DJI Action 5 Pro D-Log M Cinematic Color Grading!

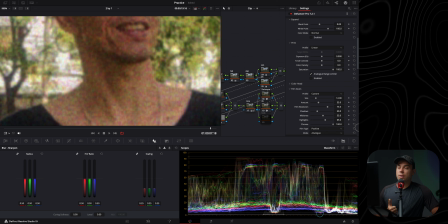1016s
Just adds this, you know, magenta, yellow, not yellow, green and blue pixels to the grain, which I don't like.
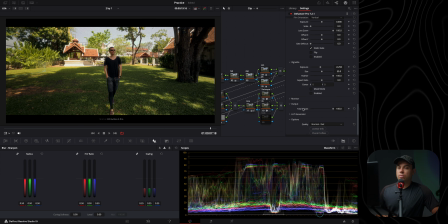1023s
And then this is way too much for this shot. So I'm gonna go down to output and play around with this until I'm somewhat happy.
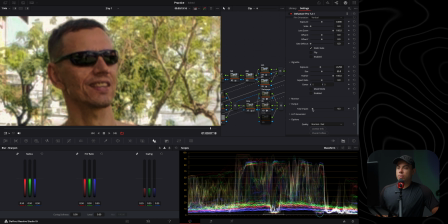1032s
I'm mainly looking at my subject to make sure it looks as best as possible. Yeah, like somewhere around 14, let's say. Looks good. Let's see before and after, before and after. As you can see, it adds a bit more bloom in the highlights in here and just softens everything up and removes the digital touch that this shot had.
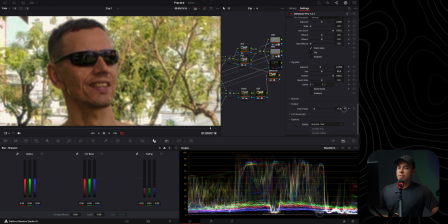1052s
Maybe I can increase it a bit more. Let's do like 17. Before and after, before and after. Let's do a comparison. And honestly, I feel like this is as close as I can get with my color grading skills.
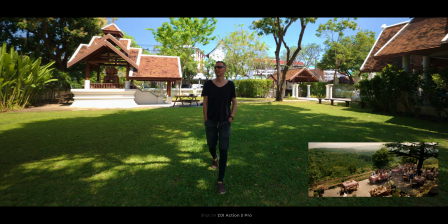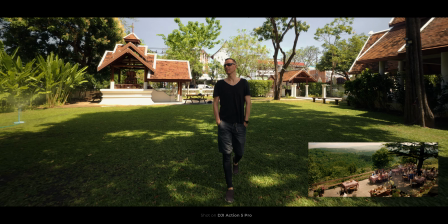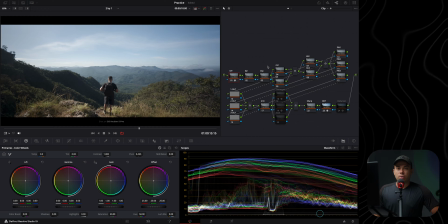1079s
All right, now let's color grade clip number 2. I'm gonna start by increasing the saturation to somewhere around here.
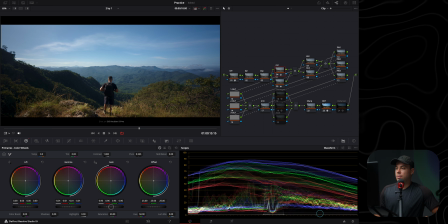1089s
Now I'm going to add some contrast with my contrast node. Don't forget, we are going somewhere around here.
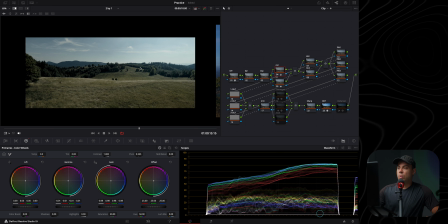1097s
This is the reference frame. Quite contrasty and desaturated at the same time.
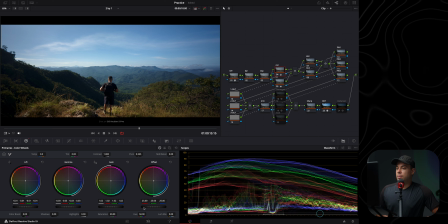1103s
So I'm going to increase the contrast in my shot. Slightly decrease the exposure as well because the reference frame here is quite dark. I feel like this is somewhat okay when it comes to exposure and contrast. Next, I'm going to fix the white balance. It's a bit too red and also too blue at the same time.
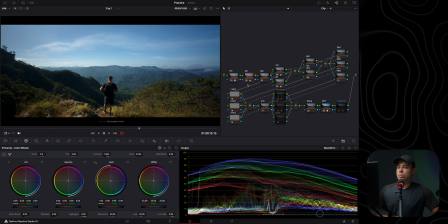1125s
Something like this looks good to me. Before and after, before and after.
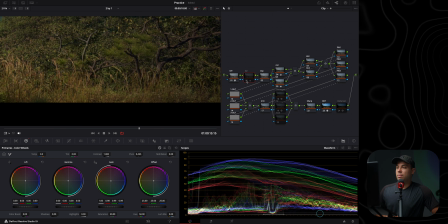1130s
As you can see, just cleans up everything in here. Before and after, before and after.
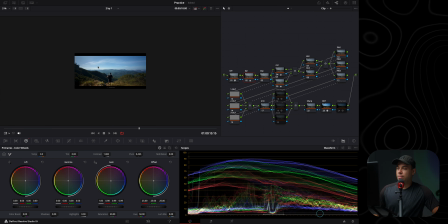1134s
All right, next I'm going to add a window in here because I feel like this area is a bit too bright. So let me select power window 1, select the pen tool and add a costume mask in here.
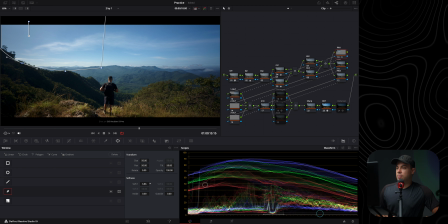1148s
And now I'm going to increase the softness to something like this, quite heavy. Go to my primaries and just reduce the gain slightly to make this upper part of the frame look a bit more balanced.
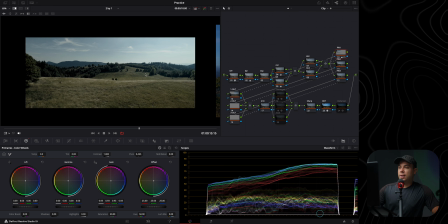1161s
This is the before and after, before and after. All right, next, I feel like since this shot is quite desaturated and contrasted at the same time,
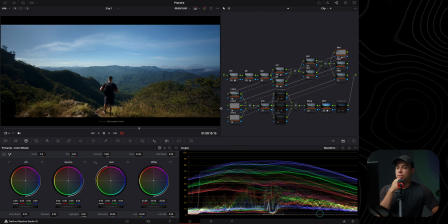1170s
the easiest way to add this effect is to use the Bleach bypass in Film Look Creator. So let me select Film Look Creator, disable the Film Look blend, I don't need that yet, disable the split tone, and only play around with the Bleach bypass.
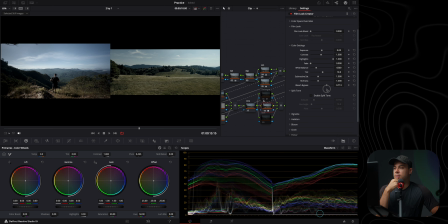1188s
As you can see, just adds more contrast and makes the shot look a bit more black and white. I feel like somewhere around 0.35 will work fine. Later on, I'm going to, you know, target specific areas in the frame and make it look more like in the reference frame.
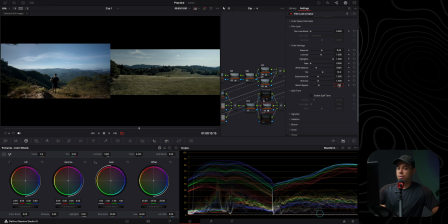1206s
Maybe just slightly more, like 0.4. Let's see, like this.
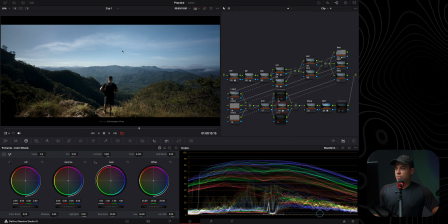1211s
Yeah. All right, I feel like the next thing I need to do here is to desaturate the blues,
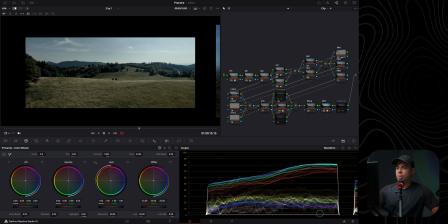1216s
because in this frame the blues are quite desaturated, and also they're not quite blue. They're like more like green cyan color, whereas in my shot the blues are like blue.
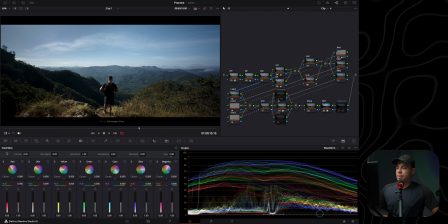1228s
So I'm gonna go to this hue node in here and then select color slice and just, you know, desaturate the blues quite heavily and also the cyans quite heavily. It's affecting the mountains in here, but I am going to fix that a bit later on.
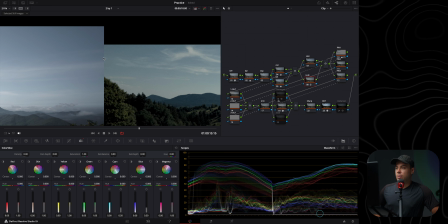1245s
Let me open these shots side by side and adjust the hue until it somewhat looks as in the reference frame. Use this, something like that. Maybe add a bit more density to the shot.